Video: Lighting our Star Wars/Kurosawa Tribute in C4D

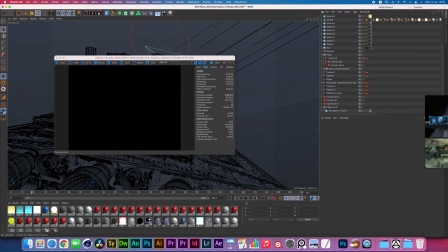Alright, I hope that kind of clears up the thought process that goes behind some of these renders, especially the thought process of how to position your lights and what
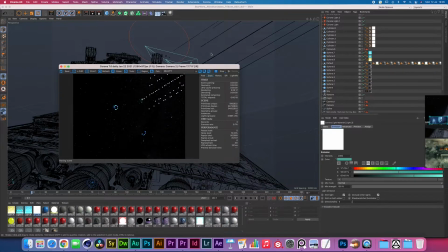kind of techniques work to create an idea that you have in your head.
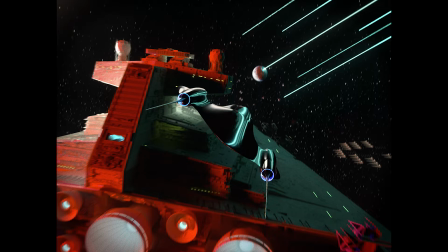So one of the most important things to me is that we get a sense of scale and that we kind of understand how far away things are one from each other.
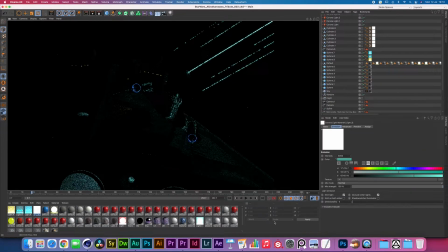So the Naboo Royal Starship right in front of us is the one that's mainly in focus, and that's what's guiding us into the composition. And then basically the planet we have in the back was the first thing I was really looking out for.
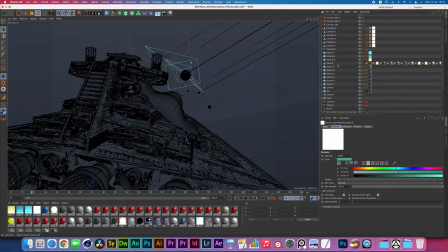I wanted to make sure to have the correct angle of shadow on the planet, and then, well,
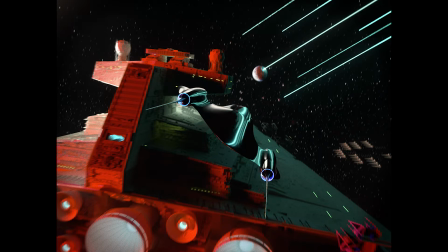because this is going to be from a moving sequence, that's basically going to be informing the light and shadow direction of the rest of the shot. And then after that, it's basically just about adding a few smaller lights to add some details where you want to.
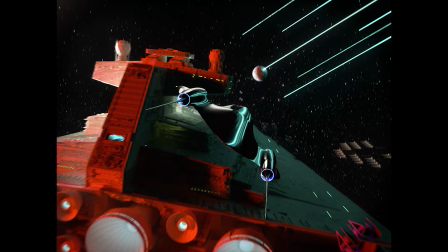So, for example, the first light we added was the big red light, as you saw in the video already, and that defined the overall aesthetic of the shot. Then this white light was added, which was a duplicate of the red light that I pushed further into the depth,
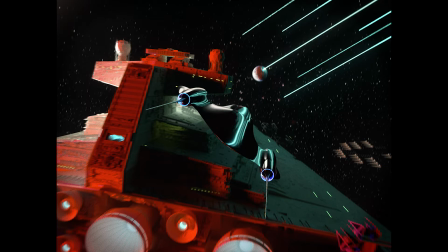giving it a bit more of a rim light effect. And then I made that bright white and a bit on the stronger side to now introduce a lot more light onto the surface of this Star Destroyer,
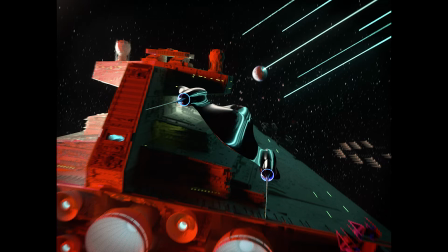which to me is very important to make sure that we can see all the way into the distance so we feel how big the Star Destroyer
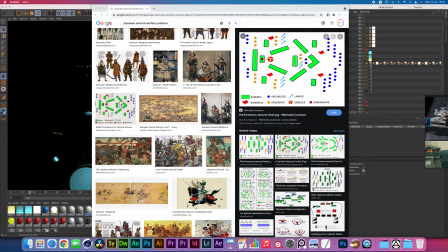is. The lasers that are hitting the planet from whatever war machine they have on the side is creating this blue
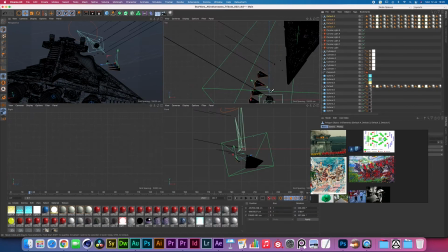glow that is filling up most of the black areas that we had still left on the Star Destroyer.
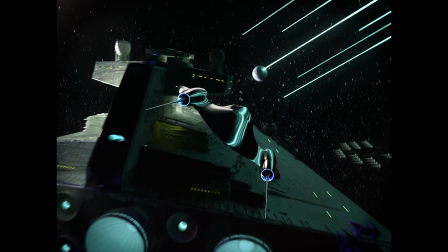And especially the main focus for me was to get these chrome reflections onto the Naboo starship. Basically, it's not often that you have an object that's fully chrome, so it's easy to make it look fake, but the way that we could kind of go around it is by
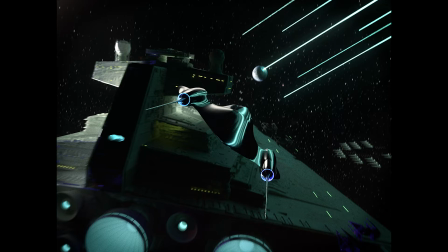introducing the detail to the chrome surface in a very controlled way. So, for example, the lasers are positioned in such a way to make sure that we follow the curves of the ship in the dark areas.
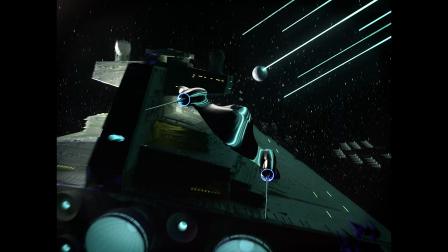And then the left highlight areas are complemented by basically just a rectangular white area light that I've positioned pointed right at the Naboo ship.
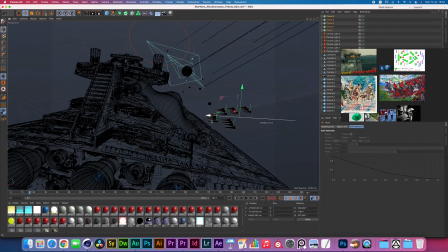The good thing about this is that from this point of view,
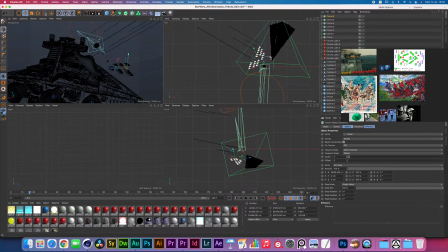the light from the area light is only going to be hitting the ship and it's not going to be hitting anything else. Now, except for that, right down here we have a few TIE fighters,
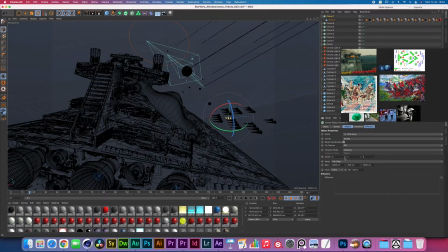we have a full order formation there, classic formation of Star Destroyers.
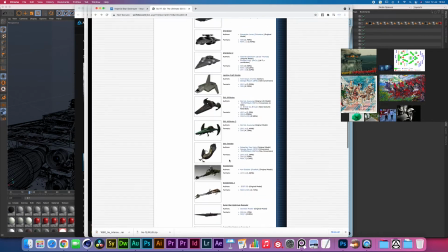The blue color gets reintroduced, of course, with the engines over here and some of the hull lights.
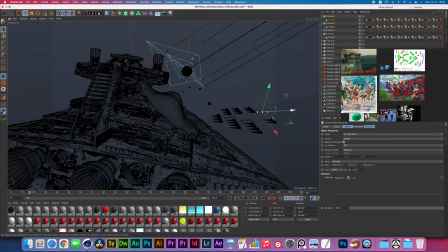And then, of course, we have the green lights from the TIE fighters that are very much on a different side of a color spectrum,
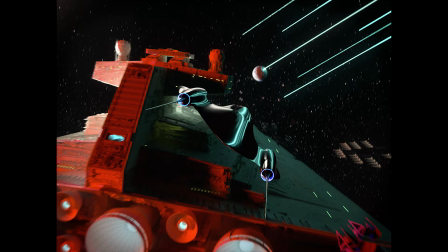but they are transitioning into the yellow greenish lights from the Star Destroyer ship itself. The reason I pick these colors is mainly because our inspiration is the cinematography of Akira Kurosawa,
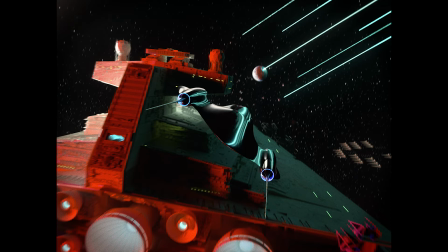and there's a fantastic book on this topic called A Dictionary of Color Combinations.
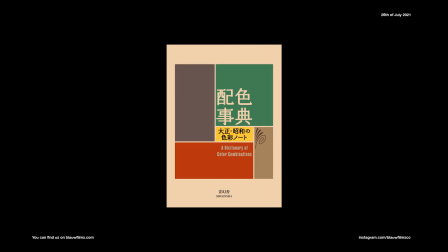It's a Japanese book that really approaches color combinations from more of a feeling standpoint,
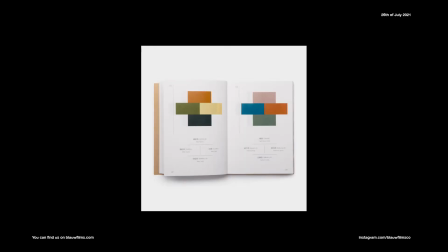and the way colors are combined in this dictionary is way more akin to just looking at harmony and the way that optically these things flow together.
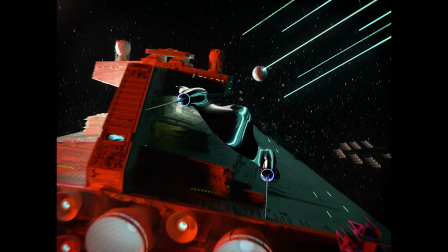Thinking about that, that's also one of the reasons why we introduced one extra light all the way at the end, which is this purple light that's creating some kind of rim light right in between the red faded light.